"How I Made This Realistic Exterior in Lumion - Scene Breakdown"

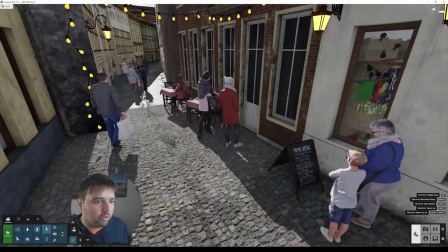[11:13]
Okay And so I just add a couple of people here like
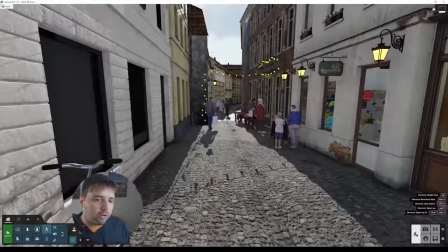[11:18]
they are just walking around they are just seeing the menus you know and one important note is that if you notice i
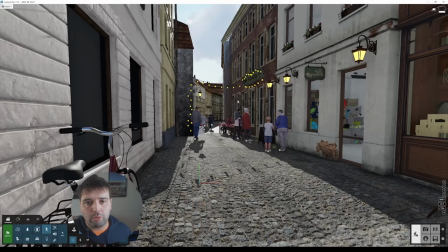[11:26]
always try to not show the faces because it's usually what gives away immediately that it's a 3d it's 3d
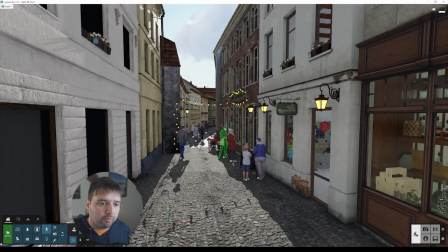[11:33]
people and not real if you're going to use them try to use them all the time in this type of positions when they are not facing directly to the camera and
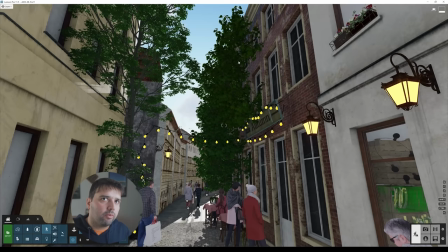[11:41]
the next thing was the some trees that i added here so you can see that i had a one tree one big
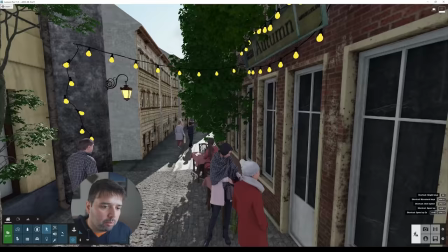[11:50]
tree here that was kind of like working as a vine coming this
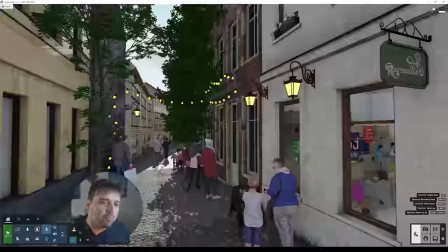[11:54]
way but it is a tree and it is inside the building but it doesn't matter because it's something that from far away you don't notice
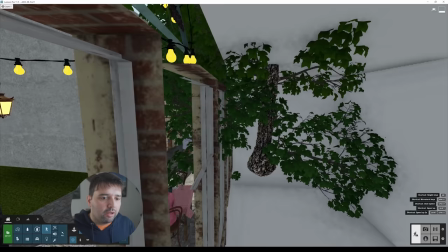[12:04]
so i just see this part and so sometimes you need to create things like this
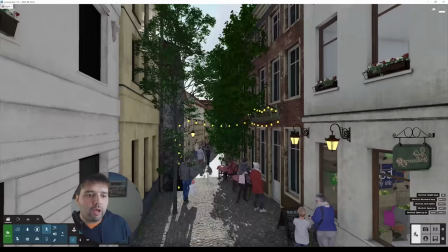[12:08]
it's of course it in real life this wouldn't happen right but the end result it's what matters and the end result looks
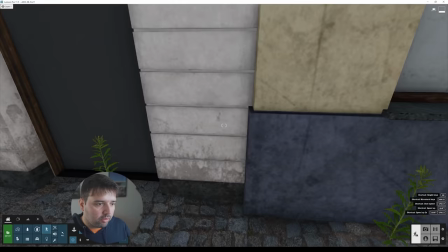[12:17]
way better with this here and i also had here a couple other elements like trees i added some of these widths
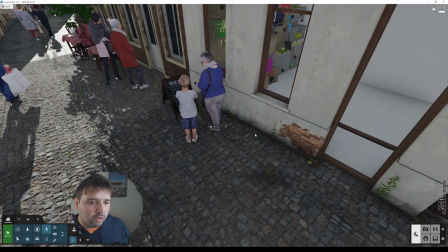[12:26]
okay i scattered throughout the scene a lot of them especially in between the rocks okay it's usually where they grow so i
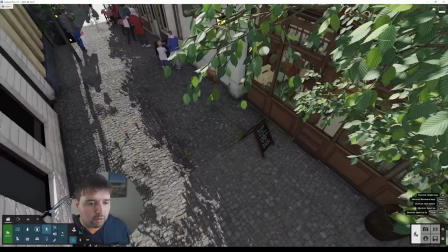[12:34]
added a couple of them and intersections between the road and the building usually you find some of them as well so i had a couple of them there as you can
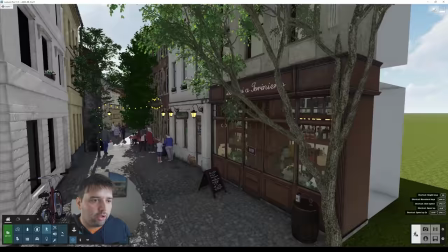[12:43]
see and i added another tree here okay
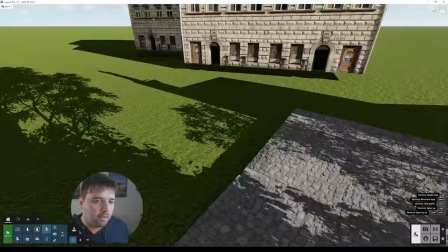[12:47]
so this tree will be just visible the the branches okay
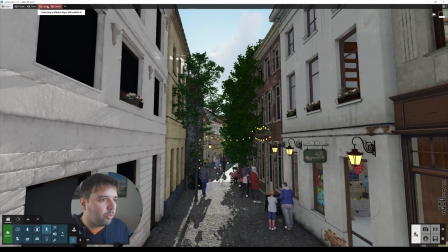[12:53]
and that's it for the vegetation elements and the next what i did for this scene was the lights
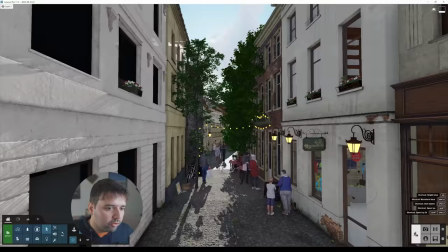[13:02]
well actually before going to lights let's go to objects so these objects i already showed you this ones here
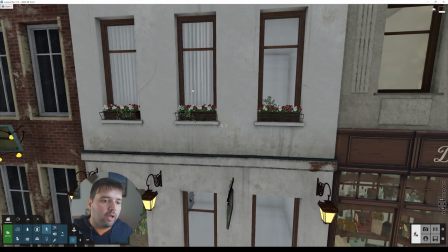[13:09]
but also i added here a couple of curtains okay so to make some variation and
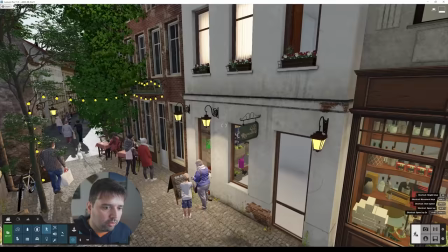[13:16]
i'll show you a little trick that i did here in a second which is with the lights
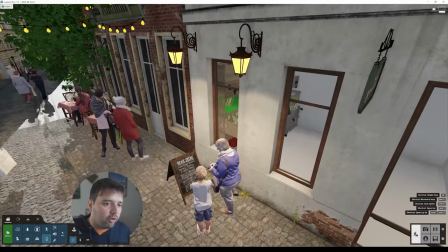[13:22]
so i have here let me just select the lights okay i have here a couple of lights and this ones
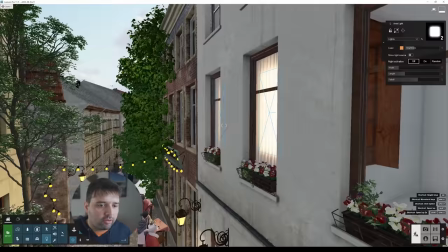[13:29]
it feels like the the window is lit right because i have two area lights here as you can see
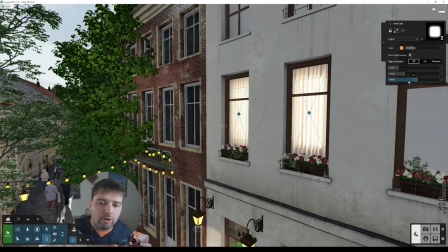[13:36]
facing the window okay and these two area lights you just add them with the fall off really
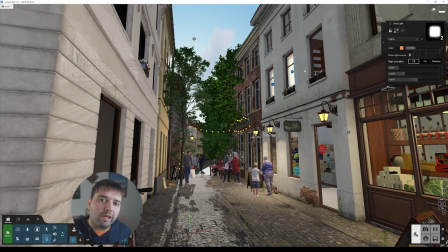[13:42]
high and very low brightness and in the end when you are looking from the the street
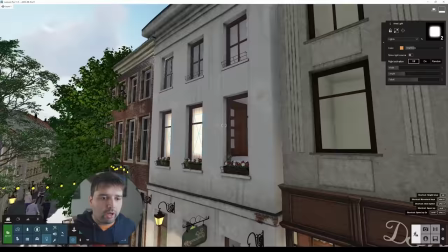[13:48]
it looks like there is a light inside so you don't actually need to to go here and
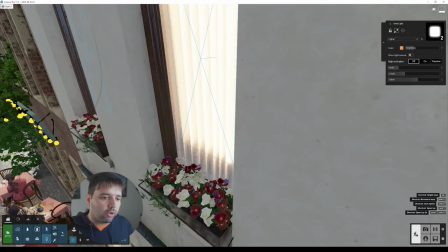[13:53]
add a couple of lights inside you know all of this you just need to create one area light here next to the
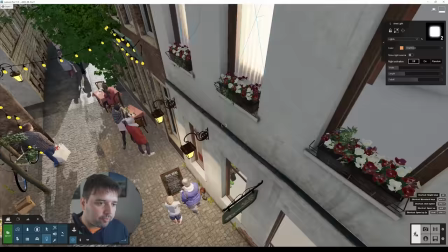[13:59]
to the curtains and that's it it will create this effect so one nice trick for you
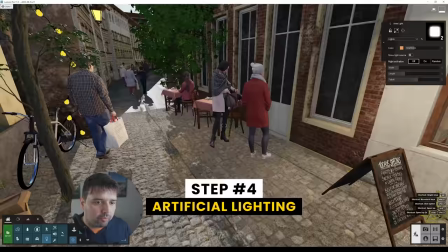[14:05]
next about the lights for example here i
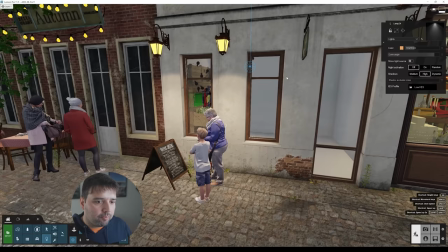[14:13]
added one light inside but facing the exterior
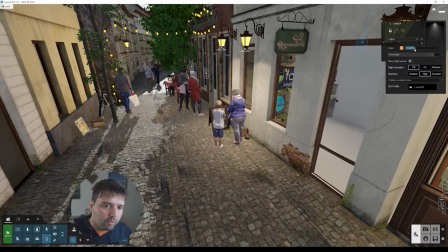[14:18]
so it's facing this way so if i press f8 to show the shadows so you can see that the light is creating some shadows and also some highlights here so from the interior that is lit
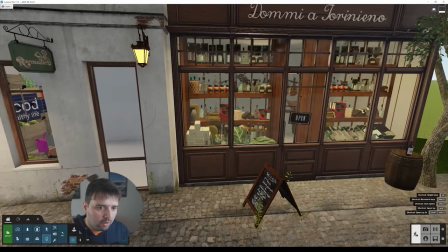[14:30]
we also have here a couple of spots for this this lamps here
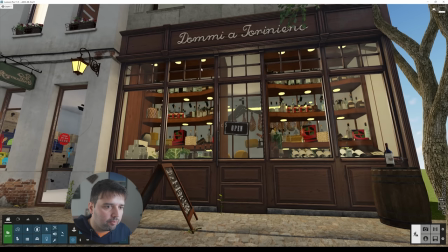[14:36]
and here did the same thing so basically i
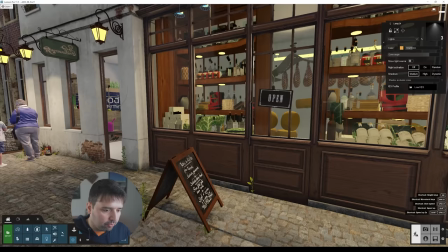[14:41]
added here on the top some spots just to create some some shadows you can see here create
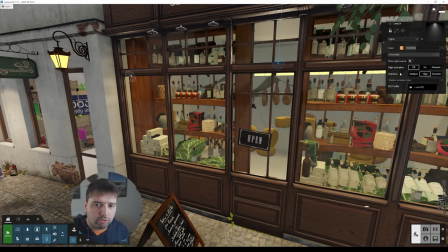[14:47]
these shadows and then i added a big spotlight so it's this one lamp
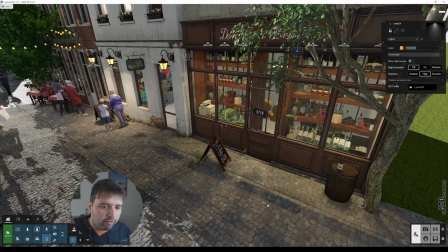[14:52]
24 so we can have see this effect as well the
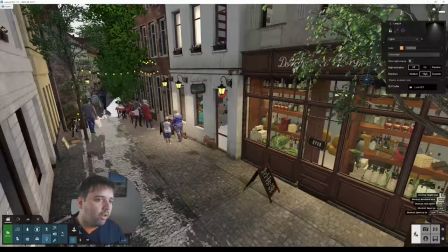[14:58]
same shadows coming from the store and
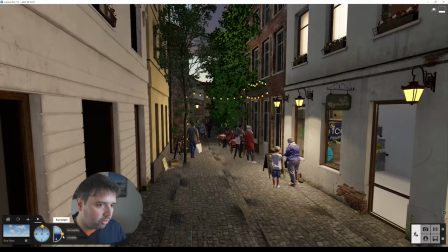[15:03]
lastly i'm just going to make this darker so we can see better since